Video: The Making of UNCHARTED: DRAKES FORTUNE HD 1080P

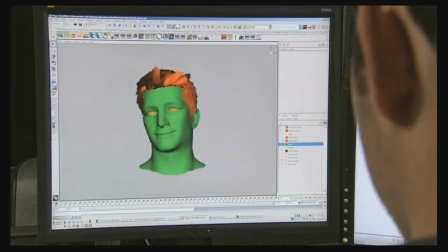(21:10)
We also looked at a lot of rendering techniques that take place in film, post-blur effects,
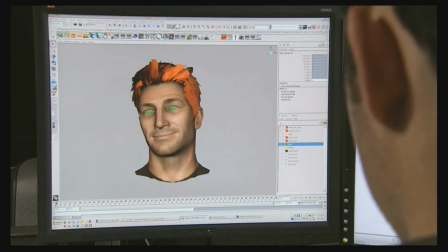(21:14)
specific lighting per character, soft shadows, all of these things is what really brings cinematic quality characters to life and we try to emulate those things in game. In order to create these characters we knew as well that we were going to need an extensive amount of facial poses. Initially before on Jack Games we had somewhere between 60 and 80 poses. We figured for Uncharted we were going to need anywhere between 200 to 300 poses per character.
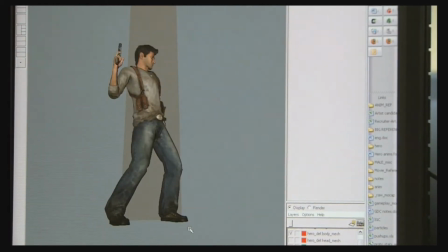(21:37)
There's so many small things inside of a character that really brings them to life.
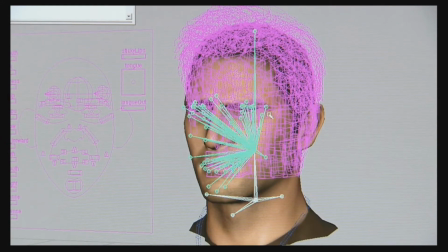(21:42)
If one of those things is not working or is wrong it breaks everything so we had to really make sure that every aspect of the character was at the highest possible fidelity to keep them alive initially we focused a lot on the mouth making sure that the mouth could hit the correct accidents
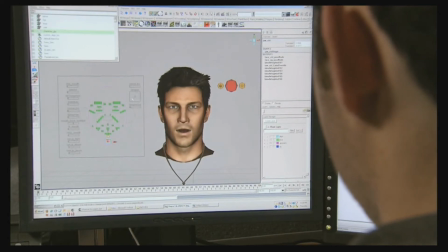(21:57)
when someone was talking but soon we brought people in people looking at it and everybody focuses on the eyes it's a natural human thing to
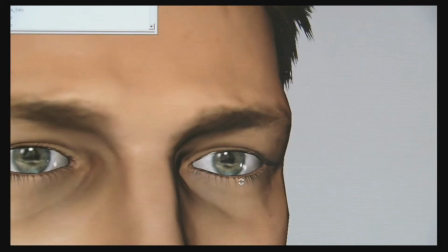(22:03)
look people in the eyes when you talk to them so we realized we really had to put a lot of attention into the eyes this involved creating movement
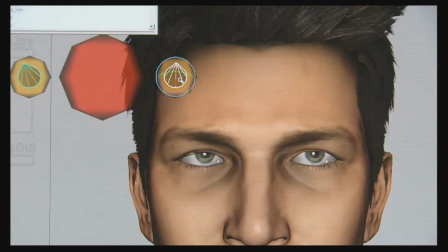(22:10)
of the eyelids when the eyeball moved around we We would change the shape of the eyelids. We also added in self-shadowing where the eyeball meets the eyelid. That area was often very bright and glowed. So we created a custom shader that allowed us to actually darken and self-shadow the area inside of the eye.
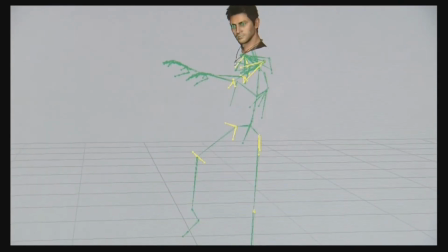(22:25)
Not only was the face an important aspect of the character of us, but even his body and the way he moved.
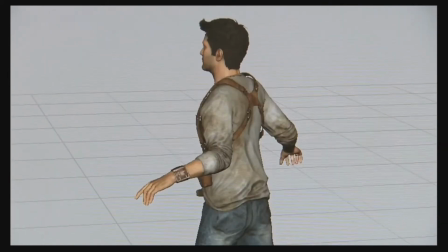(22:30)
We also spent a lot of time developing systems that allowed us to emulate muscle structure inside of the body.
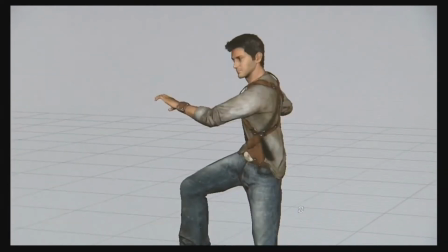(22:35)
So when the character actually flexes his arm, there's a bicep bulge. When he moves around, his chest actually has volume and form to it.
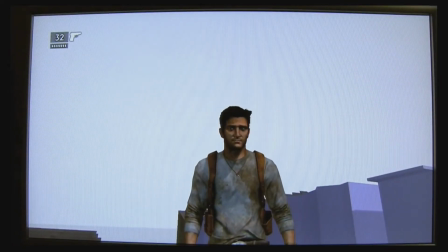(22:42)
So we created underlying joint structures that actually emulated muscles, and now when Drake moves around, he has a solid mass, a solid form, and he really feels like a believable character that's there and that's tangible.
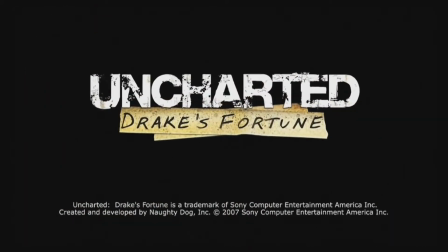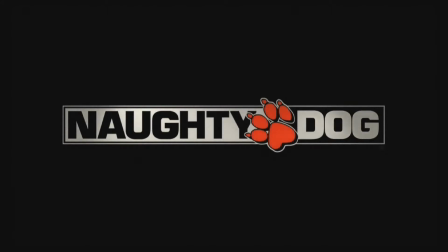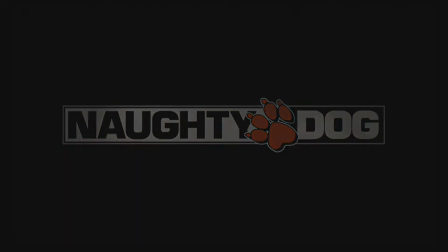(23:05)
The character in the game.
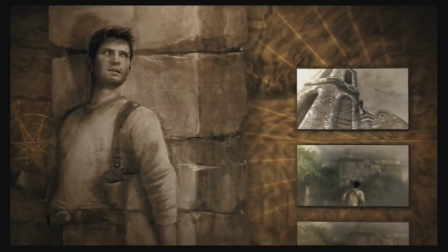Here at Naughty Dog, animation has always been really important to us and has been heavily focused on.
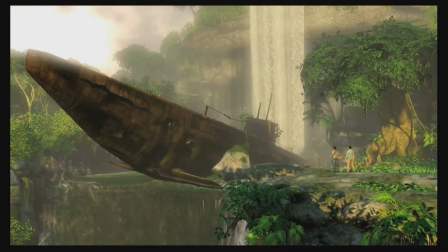(23:20)
And so we knew we wanted to raise the bar of what we're doing and what the industry has been doing as a whole. and one of those things is to really allow the character in the game to show emotion. So you'll really be able to see that he's showing fear, that he's intimidated, that he's confident or that he's insecure, that he's determined.
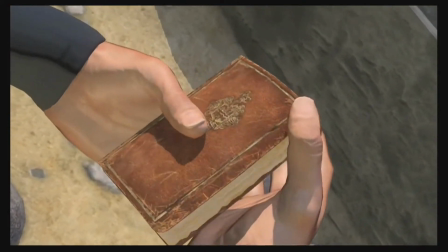(23:40)
And so all of that will come out and just really add a lot more life that wasn't there before in any game.
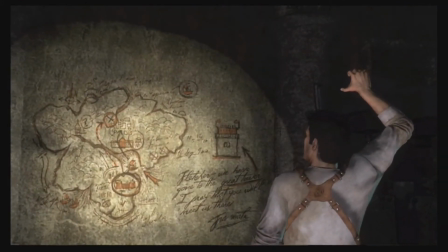(23:46)
We had three main goals animating this character on this project.
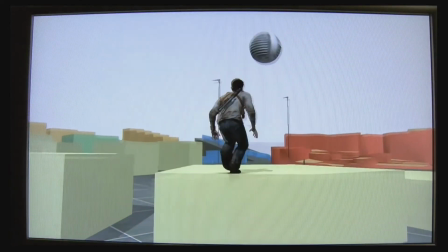(23:50)
One of them was to achieve realistic movement with a really good sense of weight. And the other is fluidity. We wanted him to smoothly go from move to move without popping from state to state, the way we see in a lot of other games.
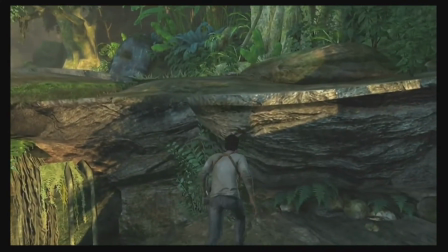(24:06)
And you put those two first goals together and you get really fluid animation. It looks really good, but it's really slow and unresponsive. So the third goal and the most important goal is to get responsiveness.
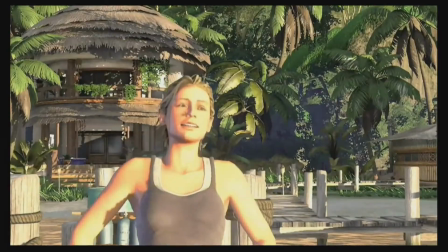(24:18)
One of the things that makes Drake so lifelike is the sheer volume of animations that we're doing on this game. We're doing about 10 times more than we've ever done in the past, which is huge. I mean, it's a huge step, 10 times the amount of animation.
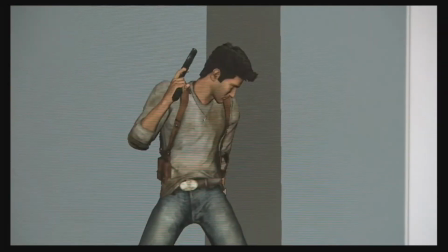(24:31)
With the variety that we're adding, the layers that we're adding on top,
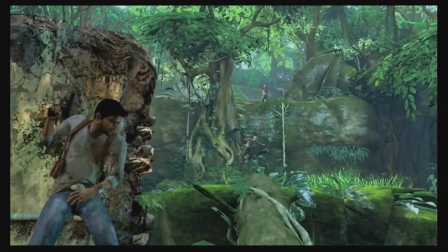(24:35)
to try to mask all that so you don't see the same thing, you see a lot of organic nature of the character,
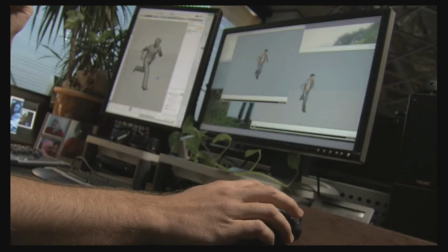(24:41)
and that really gives it this humanness. What makes this game truly next-gen has been the focus that we're doing on movement.
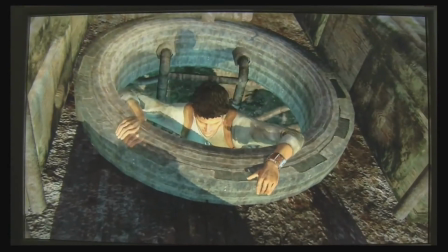(24:48)
In the next generation, we've seen a lot of great rendering, great shading,
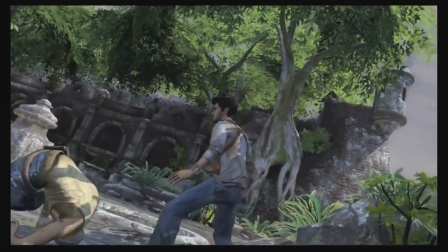(24:55)
polygon counts are up higher, lighting's looking really good. So we've seen a lot of good-looking games from a rendering perspective, and they all look really good from a still frame, but once you start to see them move, that's when they start to break down.
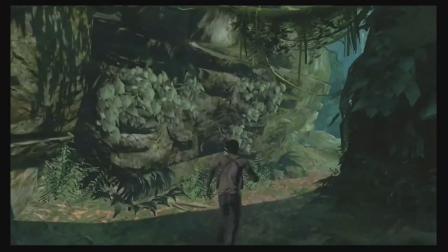(25:08)
The animation quality hasn't risen to that same level at this point. What we found is that it's Drake's imperfections that make him believable.
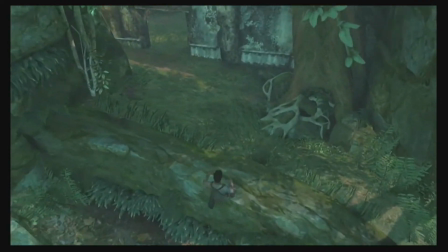(25:17)
It's him stumbling.